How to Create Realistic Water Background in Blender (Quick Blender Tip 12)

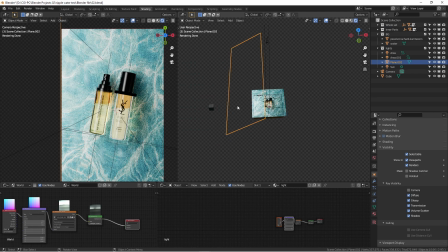[4:09]
But now you don't need it anymore. Amazing CG, I know.
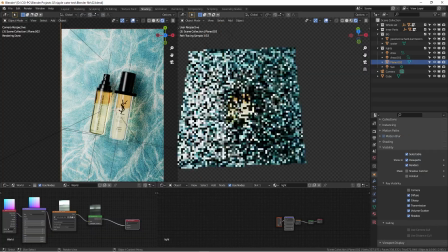[4:12]
And then anyway, so another thing I want to point it out is this, because this is kind of liquid inside,
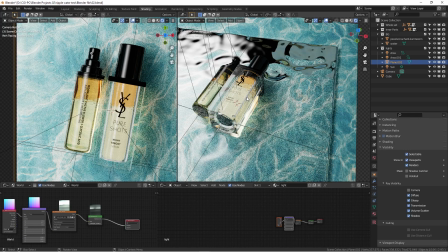[4:20]
and sometimes you don't have to do everything accurately and then put a light on.
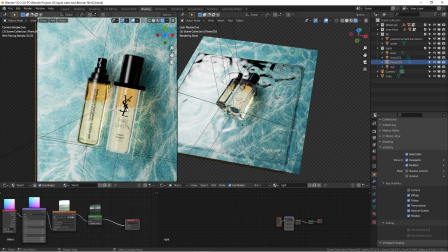[4:27]
You need to think about how can we demonstrating the whole thing more better and utilize lighting.
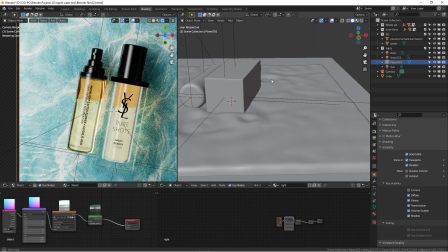[4:34]
So it's a problem solving process. It's not really have to do everything super accurate based on physics, anything.
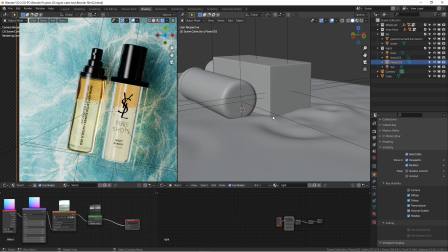[4:42]
You just need to think how can we do that and solve the problem. So in here, if I'm actually showing you, here's another light in the background here.
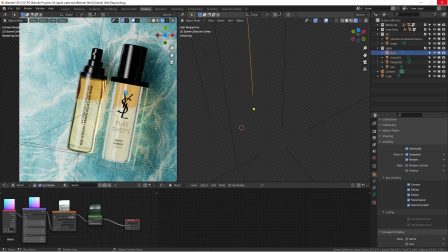[4:52]
I put another 2 area light in behind this liquid. So this is another lighting tips.
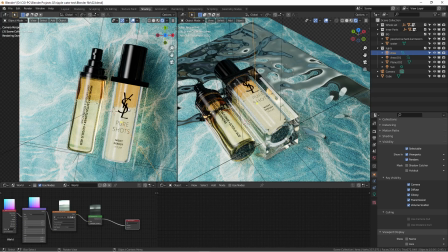[5:00]
Usually for liquid, you want to have a backlight lid to having actually some light going through the
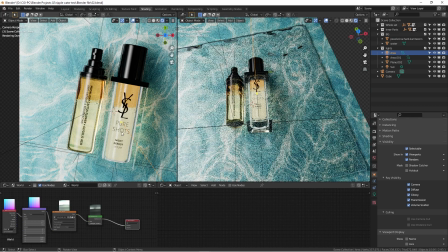[5:08]
background to make the liquid looks nice and clear.
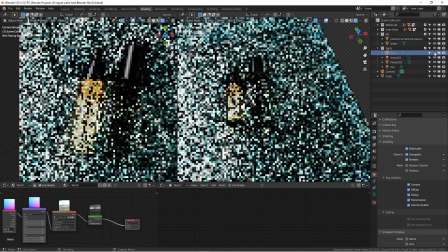[5:11]
Otherwise, if I turn off this air light, then you wouldn't see anything from background.
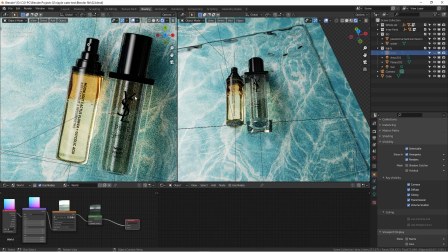[5:17]
It's physically accurate based on what we did for the actual liquid textures, but it's not you need some light going through in there,
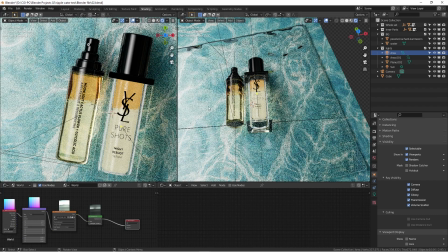[5:28]
and that's why I put a light in behind, and it actually give you all the colors,
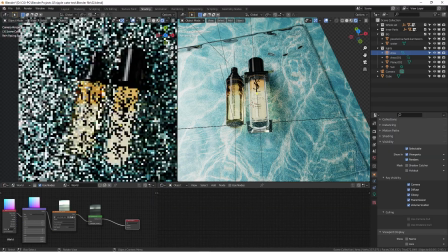[5:34]
all the details for the bubbles and everything. It works the way it is, much better.
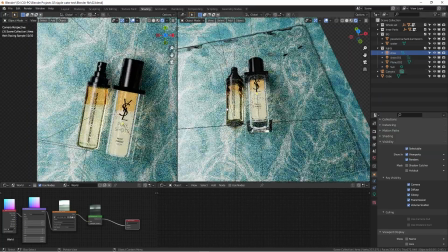[5:39]
So this one as well. So I have 2 lights behind that to showing that the whole thing.
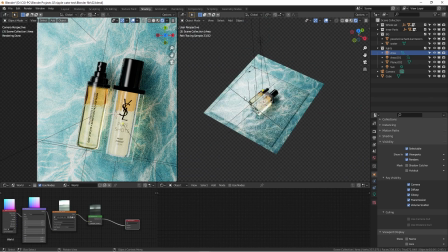[5:44]
Yeah. So and also for here, as you can see here,
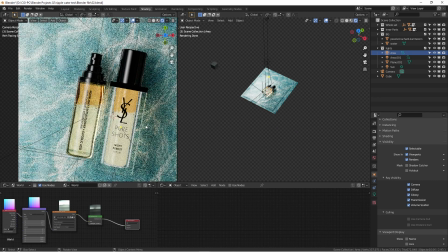[5:48]
the shadow down here is a little bit soft, but it still have kind of a little bit strong feeling.
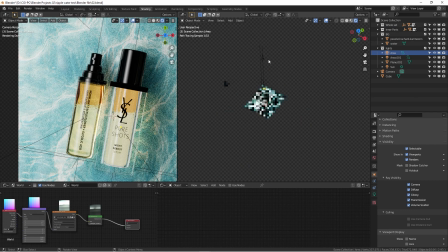[5:55]
It was because I utilizing 2 lights. So here's one, the sun. So the good reason for that, let me turn off this big front light, side light for the highlight.
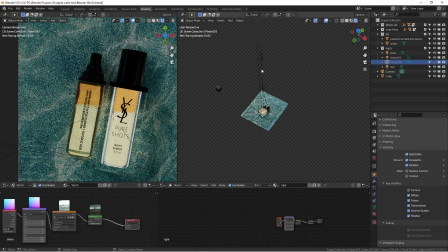[6:08]
Let me turn it off that. So you can see here, so having this sun going on here.
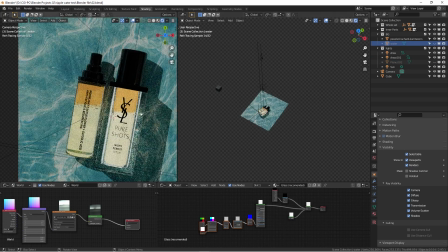[6:14]
So if I'm also hiding this liquid, so it actually gonna produce a pretty harsh light,
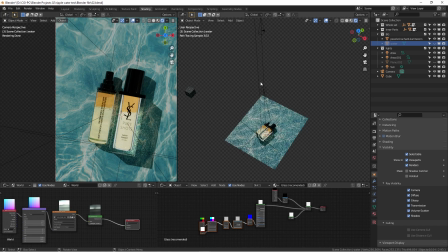[6:22]
shadows going on here. And because this is scene, think about it,
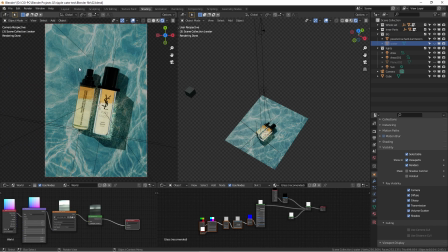[6:27]
you want to creating a pretty bright and also a sunny type of field with these color lighting effect going on. So you want to really match the scene. So you're not really going to just drag an image, put in the scene,
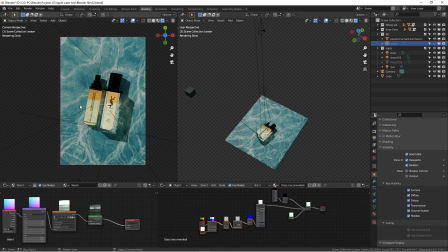[6:44]
and then you are hoping you are going to coming out a good render when you're using an image as background. You need to have a good knowledge about how light works and how how this elements and colors really cohesively working well with a image.
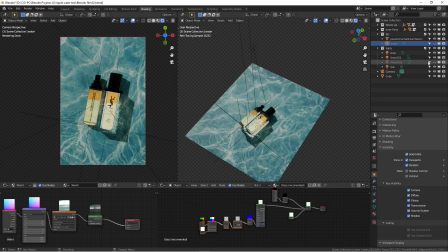[7:03]
So this is what I did over here.
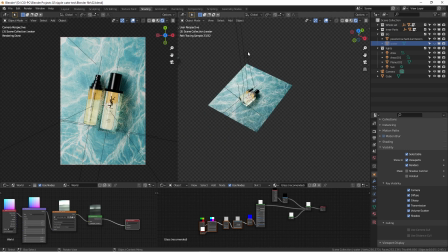[7:06]
So having that and putting another like big light source is gonna soften up the shadow quite well,
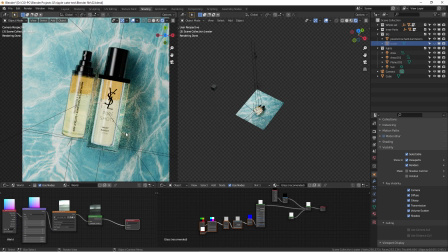[7:13]
and we're still maintaining the colors, the shadows around them looks pretty nice, and that actually giving some good shapes of this render.
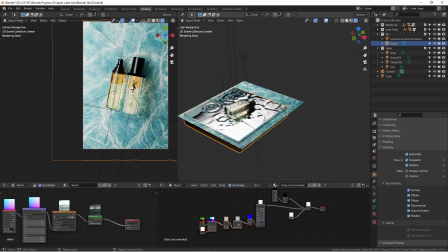[7:23]
So that's kind of pretty much it. Another thing, well, some of you guys were wondering how I made this
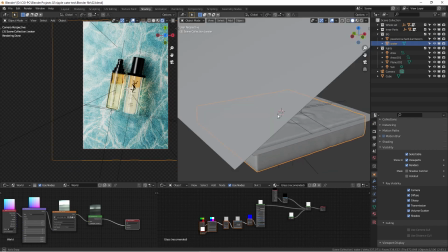[7:33]
actually the water surface and when using my renders, and I didn't using any special add-on anything.
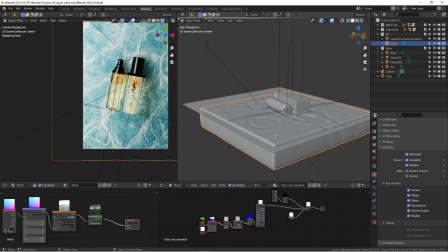[7:42]
This is actual a mesh, right? If I hit tabs, it's a big mesh.
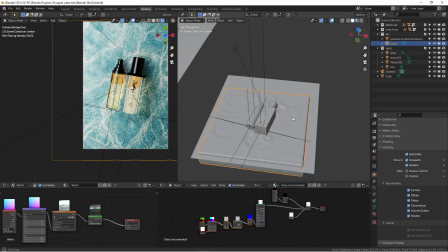[7:47]
You see all the surface going on here. There's a couple of things you can do. You can use an actual
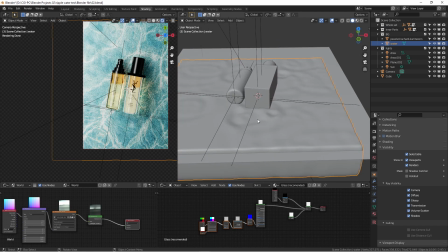[7:57]
sculpture mode where you can using sculpting tools to kind of getting this ripple effect,
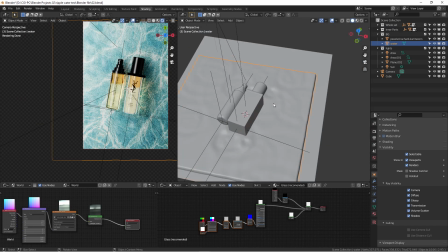[8:02]
but I don't know, I'm not really a sculptor for in the CG yet.
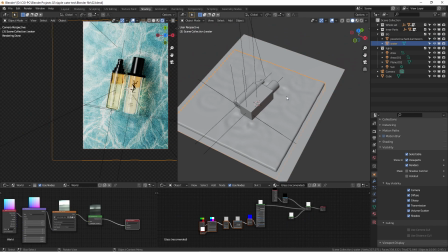[8:07]
I've been practicing it, but it's not in my taste. So what I did for this one, I utilizing the one technique called dynamic paint.